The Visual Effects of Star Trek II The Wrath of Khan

Working with Steve was great, except for the time where he told us that we were going to this restaurant where you had to wear a cowboy hat. And we all walked in, and we were the only ones wearing cowboy hats, and I will never forgive him for that.
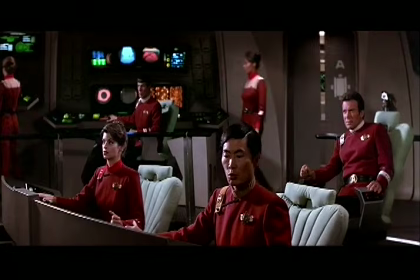8:28 Reliant in our section, this quadrant, and slowing.
I'll tell you a cute story with the Reliant is that when the original design was presented to Paramount, it was presented this way,
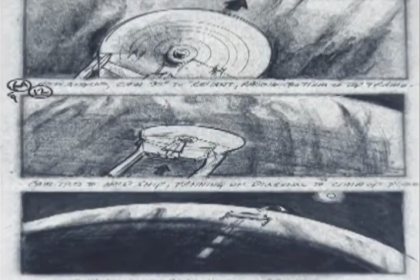8:44 and the producer on that side saw it with the engines below the dish, and he was taken by that design so much. Oh, that's great, but in fact they were drawn with the engines above the dish, and so that was kind of a happy accident that happened before the show started.
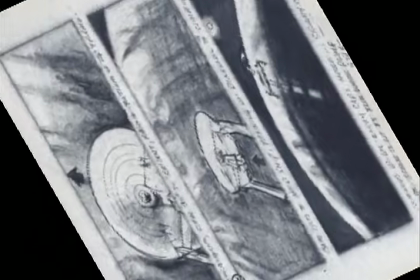9:00 So that's how that was designed. When we designed and built the Reliant, we made it a little bit smaller.
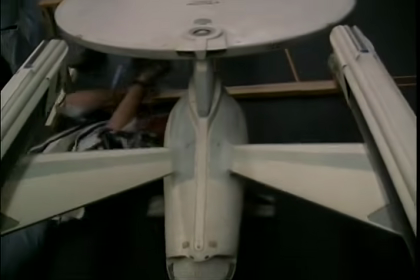9:11 It was about 3/4 the actual scale in relation to the Enterprise, which made it a lot easier to move around on stage.
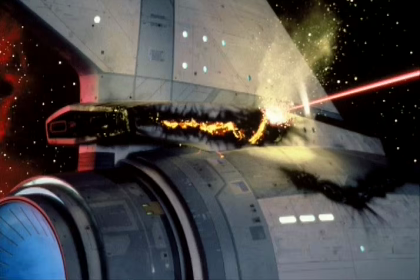9:21 For pyro, what we normally do is build close-up sections and larger scale sections.
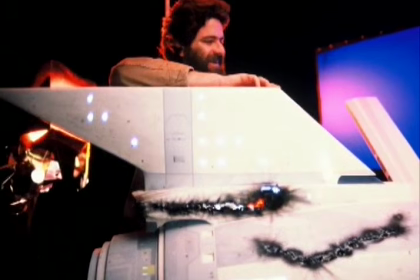9:27 One thing that's really hard to do in miniatures is fire.
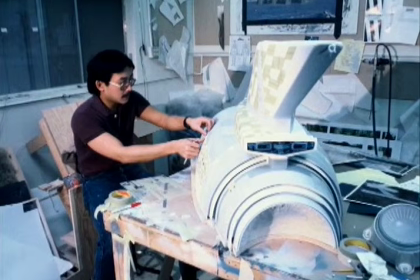9:32 So the larger your close-up section can be, the more chance that the flames look correct.
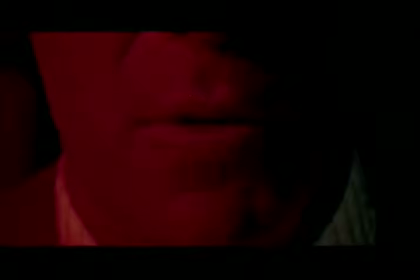9:39 Fire!
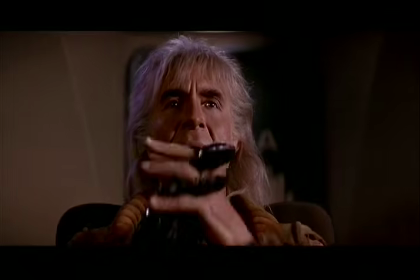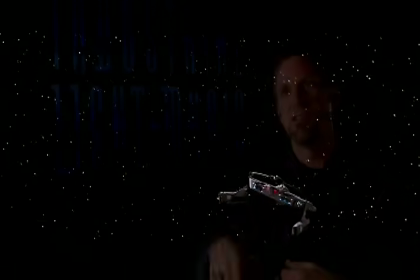9:46 Khan, the bad guy, actually hijacks a Federation ship. Now, normally in a story you would have some sort of alien ship against the Enterprise, and it's pretty easy to tell the difference between the two.
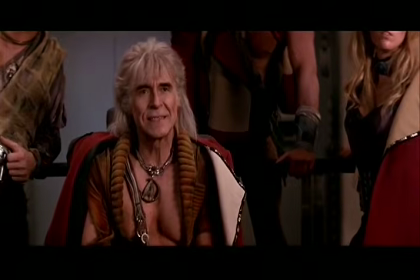9:57 In this, you had two Federation ships, the good guys and the bad guys,
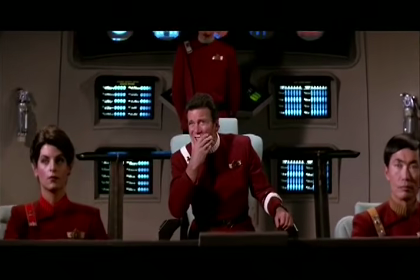10:00 and the producers were very concerned that the audience be able to tell the two apart, because although they were very different designs,
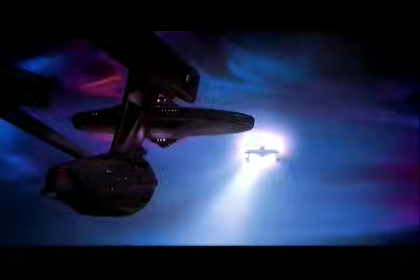10:07 they both had the dish, they both had the twin engines, and you could see how someone could easily become confused.
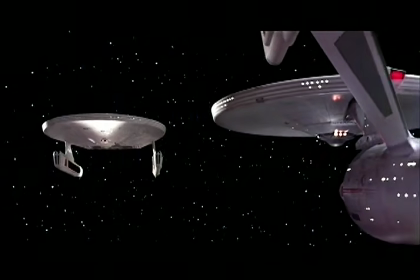10:14 And I guess Ken had to make sure that the producers were comfortable with the fact that, yeah, people will be able to tell the difference. By doing lighting and the way that the stage crew lights the exterior and films it,
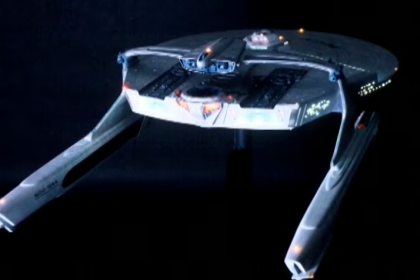10:28 they can really give life to some of the models so that you know that's the Reliant.
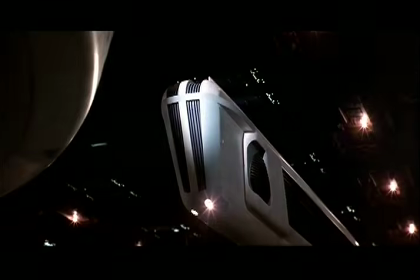10:35 You're talking about giving the model life when you add lighting to it. So when you add blinking lights, that really is a nice little feature that's added. They can also do some stuff when we put the lights in them that makes them the good guys or the evil guys.
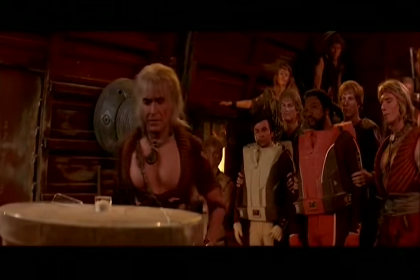10:56 Allow me to introduce you to SETI Alpha 5's only remaining indigenous life form.
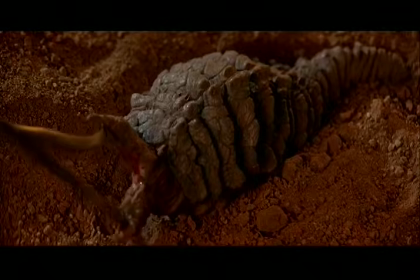11:04 What do you think?
The SETI eel sequence was a lot of fun for me to do.
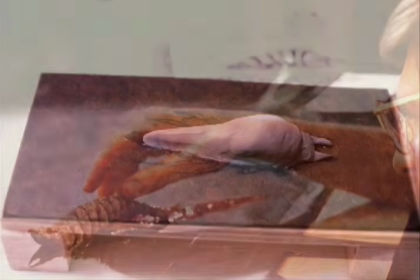11:10 I literally designed the model, then I sculpted it out of clay, and I really built the whole thing. And then I operated it, and because I am no mechanical genius,
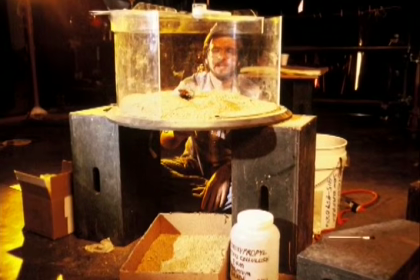11:22 the way it worked was the tail was essentially a rod up through the set, and the tail had been lead-weighted, so if I swung it around,
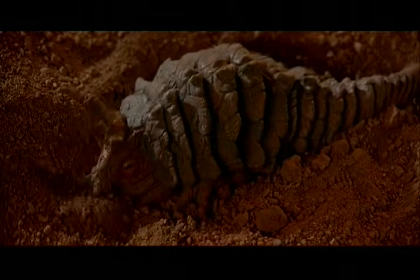11:28 it would sort of kind of heavily move around and give it some kind of action.
I love it!
And they were covered with raspberry jelly to give it that really squeamish look. The scenes of the eels, actually what cracks me up is when they're going in the ears of the actors, the small ones that we used on their faces, it was so simple.
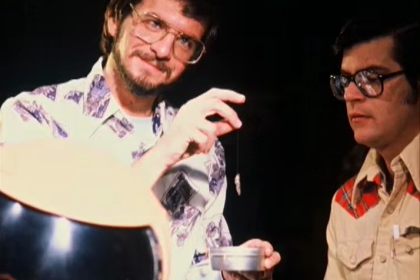11:52 Essentially I took a piece of foam and just with scissors I cut this thing up and segmented it just enough,
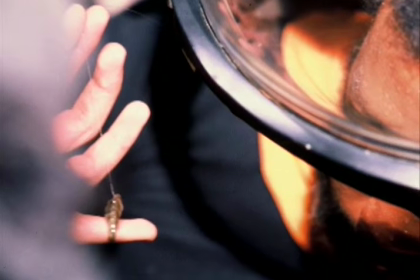11:59 painted it brown with I think Marks-a-Lots or something, laid it on the actor's face,
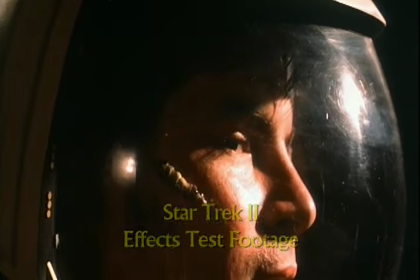12:04 so when I pulled it, the front part would stretch because the methacell was so thick on their face, and luckily then the back end, when I stopped, would kind of catch up, so it looks like it's inching forward. Couldn't have been simpler.
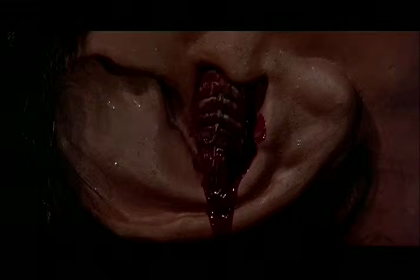12:19 God's sakes. What is it?